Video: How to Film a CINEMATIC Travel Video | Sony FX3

If I'm shooting an action scene, like in this kitchen, for example, which was, by the way, the only kitchen, I believe, that still cooks on a jet-fueled stove, which was really cool.
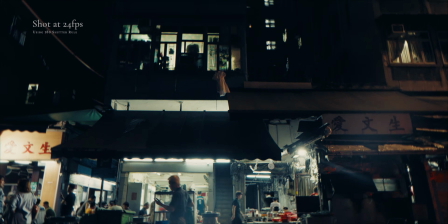533s
In a scene like this, where I have some time to change and experiment with my camera settings,
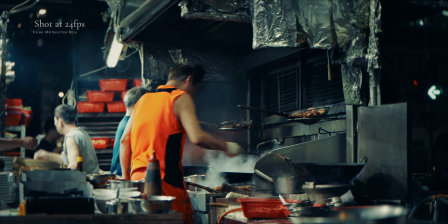537s
and then I really try to get a variety of frame rates so that later I have the flexibility of choosing between shots that I shot in 120 frames per second,
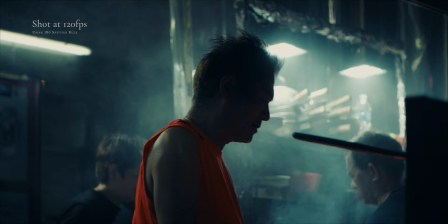545s
for example, which convey a completely different feeling to shots done in 24 frames per second, for example.
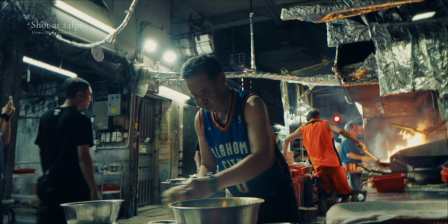551s
However, for shots where I don't have a lot of time in the moment to change camera settings, like when I'm walking through a busy city market street, for example, I have to intuitively make a decision in what context I would potentially use the shot that I'm capturing.
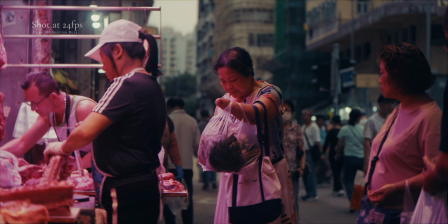564s
So if I was filming someone stacking cardboard boxes in the street,
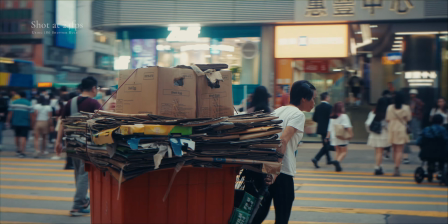568s
then I would choose 24 frames per second because I knew that I would likely use that shot in a fast sequence of movements where I wouldn't use a lot of slow motion. However, if I was shooting someone staring at a fish tank, for example, or praying in a temple,
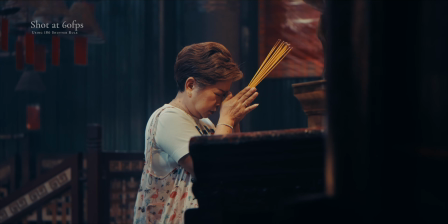586s
I know that I'm much more likely to slow a shot like that down in the post-production because it would fit that solemn,
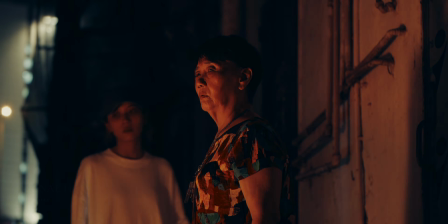591s
slow, and sad emotion of that shot much better.
They hold their breath and wait.
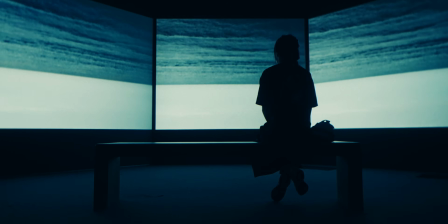Hoping for a spark that lights the fire.
However, somewhere along my travels this year, I met a dude called Louis V.
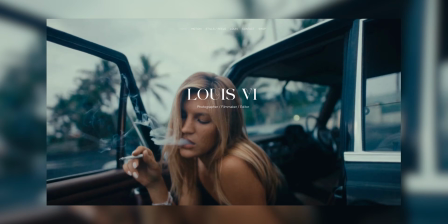616s
Who's also a really talented filmmaker, who actually really inspired me to break some more rules in my own creative process.
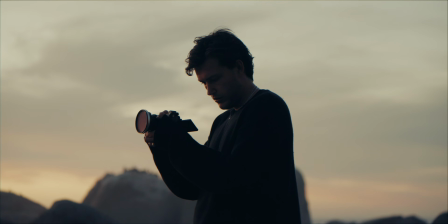622s
Sometimes we would go out to shoot and he would leave his ND filter at home,
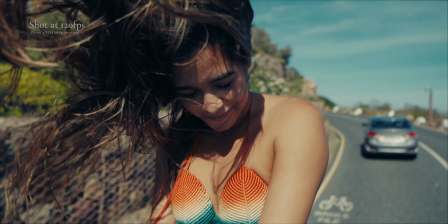625s
and then he would shoot at 120 frames per second and just crank his shutter speed up all the way to 1,000th of a second.
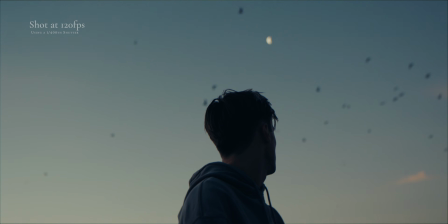632s
And he did that on purpose. And this surprisingly gave a pretty uniquely smooth result, which felt like something new and playful to me.
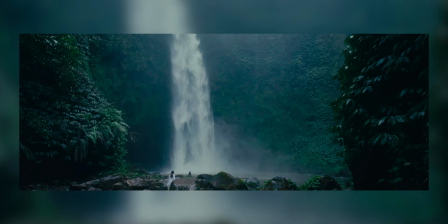638s
And that just reminded me that once you know the rules, don't be afraid to break them every once in a while.
You know what we said yesterday? I love that. We're so good friends because we say yes to life. We say yes to life.
Now, after about 3.5 weeks of editing this 2-minute Hong Kong video, this is exactly what my timeline looks like. As an editor, you really want to dive into your footage and get to know your shots like the back of your own hand.
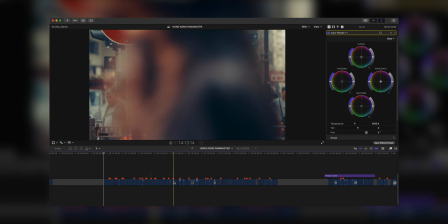659s
This is why I really make sure to spend some proper time going through all of the footage so that I really get to know its best moments and its flaws. I make sure to mark all of those moments so that later on, once I'm in the creative editing part, I can easily reference back to those markers that I made. Milanote was once again crucial to figuring out what the story of my film was at this stage. I create a new board in Milanote so that once I go through all of the raw footage, I can then write down notes and ideas here,
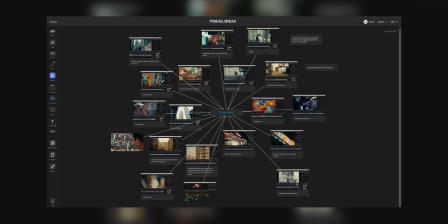686s
and I can start to find and match snippets of sentences that I might use for the voiceover. Every time I would get an idea for a line of text that was triggered by a specific shot or by a specific combination of shots, I would make a note and add this to this slightly chaotic web of ideas. Once I had finished a first version of the edit, I would then start combing through this web of notes,
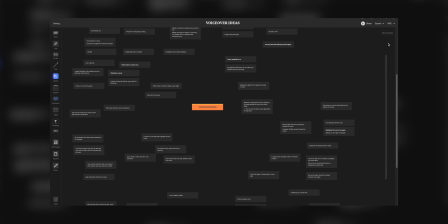706s
trying to find some of my favorite parts, which I had already linked to some of the screen grabs of the footage that I had taken.
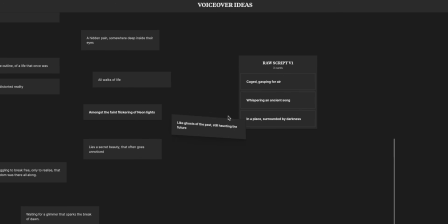712s
I would then take my favorite parts, put them in order, and then it was a lot easier to fill in the gaps with the things that were still missing.
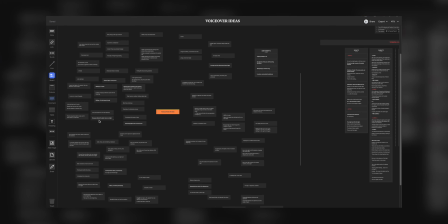719s
Plus, I can structure everything, like I said, in a way that is super visual,
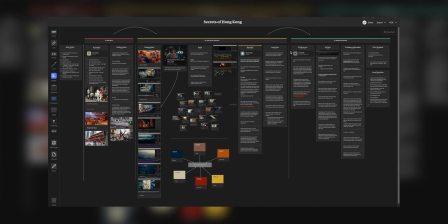722s
which is really important for me because I can start making creative decisions and connections between the different parts of my story much quicker.
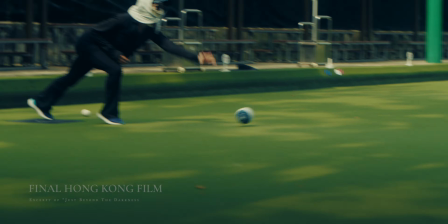Now, another super important part to make my shots feel like they have a bit of a deeper meaning is that I look for metaphors that can work in harmony with parts in my music, voiceover, and sound design.
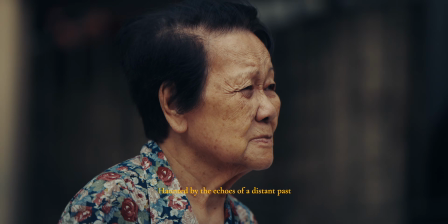749s
When I say the words haunted by the echoes of a distant past, it means that the people of Hong Kong are haunted or caged or imprisoned.
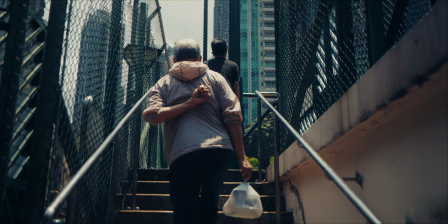758s
And putting that sentence together with these 3 shots where the characters kind of look like they're in a cage
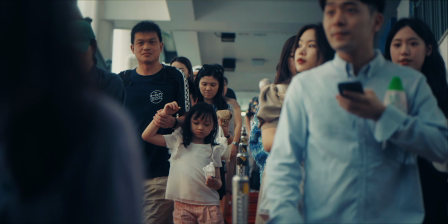764s
or like they're being confined to a small space really gives a much stronger meaning to that sequence. Same thing goes for the shots that I used in the beginning of my sequence in reverse.
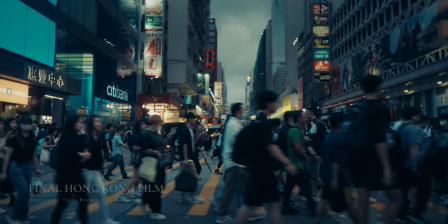775s Lonely figures wander with weary eyes.
Instead of things moving forwards when it comes to the freedom and some of the rights of the people of Hong Kong,
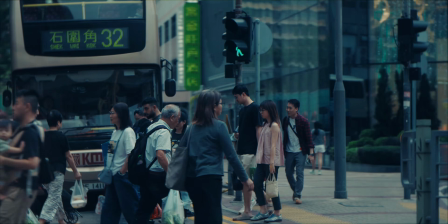784s
things are moving backwards and going in the opposite direction, literally and metaphorically speaking.
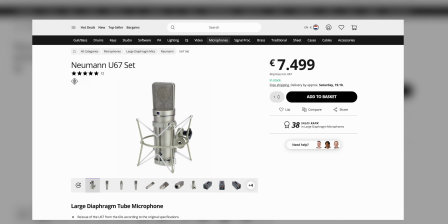789s
Oh, and by the way, I recorded the voiceover itself with an $8,000 microphone, which is absolutely essential in getting your audio to sound crisp.
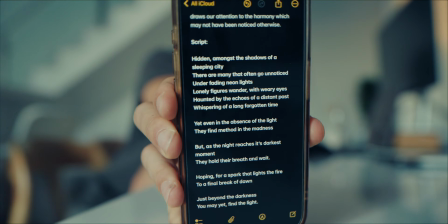798s
Just kidding, of course. I actually just used my Notes app together with my iPhone and a sock to record this entire voiceover.
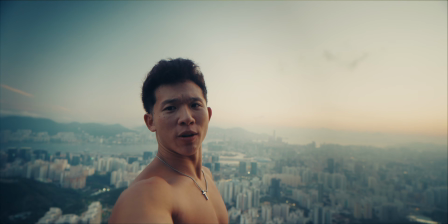805s Better go! Audio check, check, 1, 2.
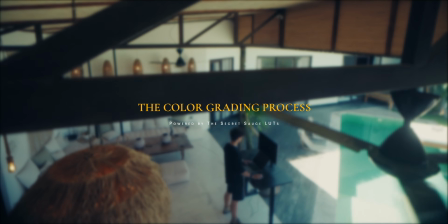808s
One of my favorite parts when it comes to creating a film from scratch like this is seeing how your color correction and your color grade
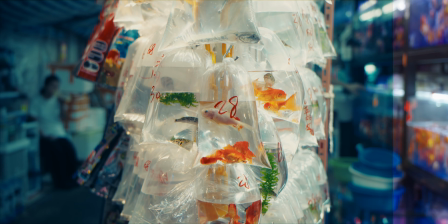814s
can really take a kind of dull looking sequence and elevate it to a point where it looks so much more like a movie. The first step for me is to convert my footage from a log color space to a Rec 709 color space.
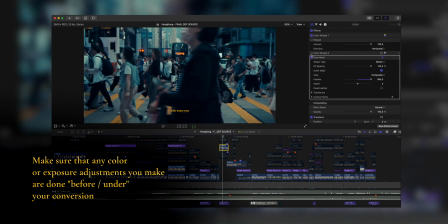826s
I then color correct my footage for white balance and for exposure. Personally like to color correct my shots by referencing the vector scope tool.
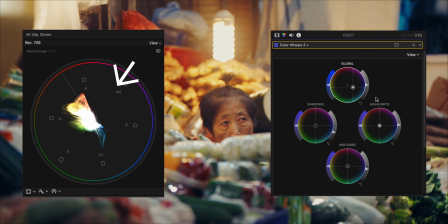833s
I then use the color wheels to make sure the colors are balanced by pulling the master color
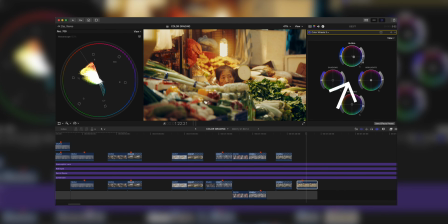838s
wheel in the opposite direction of the color information that the vector scope is showing on the screen.
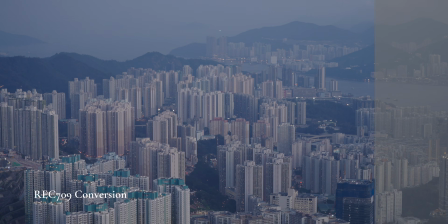843s
Together with some simple sound design, some clumsy VFX, and a little bit of secret sauce, this intro shot, for example, can go from something looking like this to something looking like this. Hidden amongst the shadows of a sleeping city, which immediately creates a much stronger feeling of mystery and anticipation for what's to come.
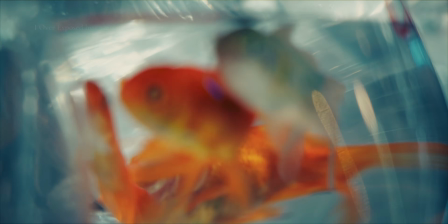861s
Maybe the most important thing to making this shot look quite film-like is to overexpose by roughly 2 stops in camera and to then bring down your midtones in the post-production,
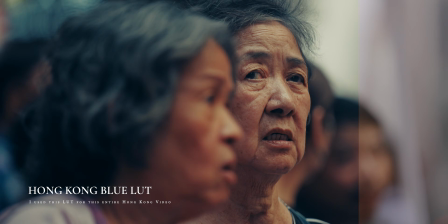870s
and it just creates these super dense color and exposure values. I then add my own digital lens effect called the RGB split lens effect.
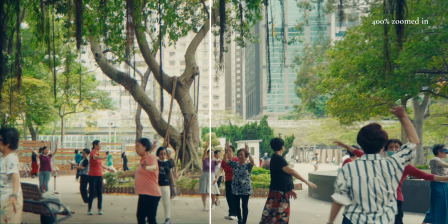877s
I might add some vintage lens blur, also digitally, which in combination with each other just give a little bit of that vintage lens feeling. And don't be afraid to get a little bit creative creative. Like here with this final shot of the film, for example, where I really wanted to convey the emotion of a rising sun.
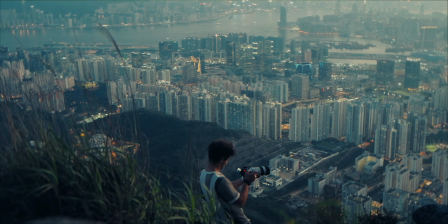892s
However, since I didn't have the time to set up a time-lapse during our hike, I simply keyframed some white balance, color, and exposure changes in my shot.
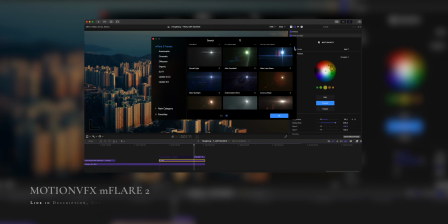901s
And I also used Motion VFX's Flare plugin for this.
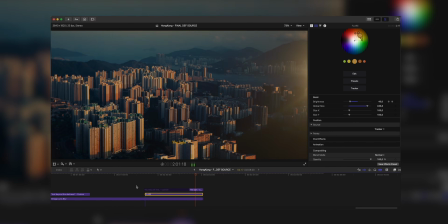904s
With that plugin, I just motion tracked a sun flare coming in from the side of the frame and created a sunrise from scratch that went together perfectly with the main message of the film.
You may yet find the light.
I've also included a free download to a few of my favorite FX3 and drone files that I've attached in the description down below. So if you want to practice your color grading with these shots, then feel free to do so.
And if you're wondering why the f we're standing in a field surrounded by palm trees, then you should ask him, because I have no idea.
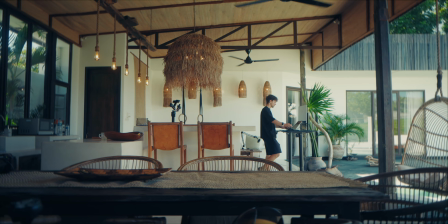933s Bye!
And on a side note, I finally spent 3 to 4 months this year developing my very own secret sauce color grading collection,
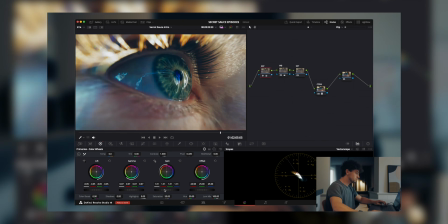940s
in which I break down my entire color grading process with 4+ hours of video episodes.
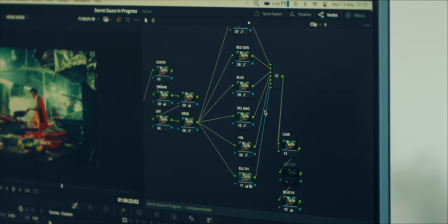945s
I spent weeks learning how to properly create LUTs, building a website and a branding for them.
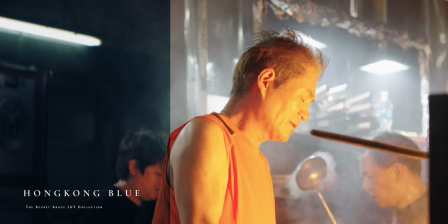950s
I've included my lens effects, my RGB split and my vintage lens effect, some iPhone LUTs and more.
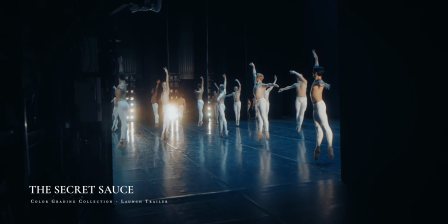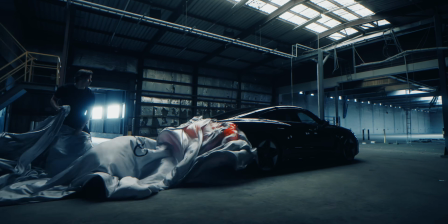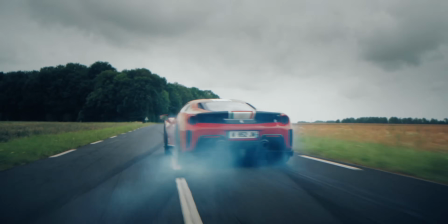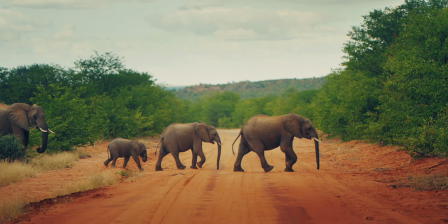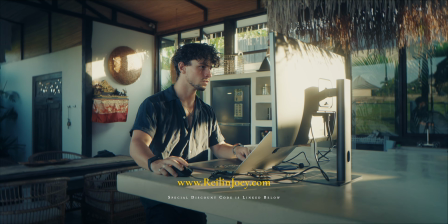975s
I learned so much in the process of doing this, and I have to give an incredible thanks to all of you that have already purchased this collection.
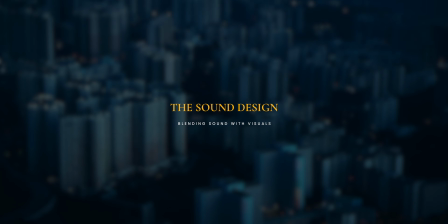982s
It literally means the world to me.
Amongst the shadows of a sleeping city, there are many that often go unnoticed.
For this Hong Kong video, I actually found an Asian sounding flute sample. And I altered those samples to match the key and the tempo of my music.
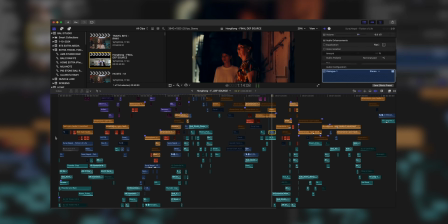1004s
And then I placed them throughout the soundtrack to more accurately represent that eerie, mysterious feeling that I was going for.
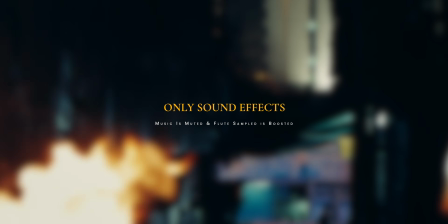Now, I take the final step of my sound designing process.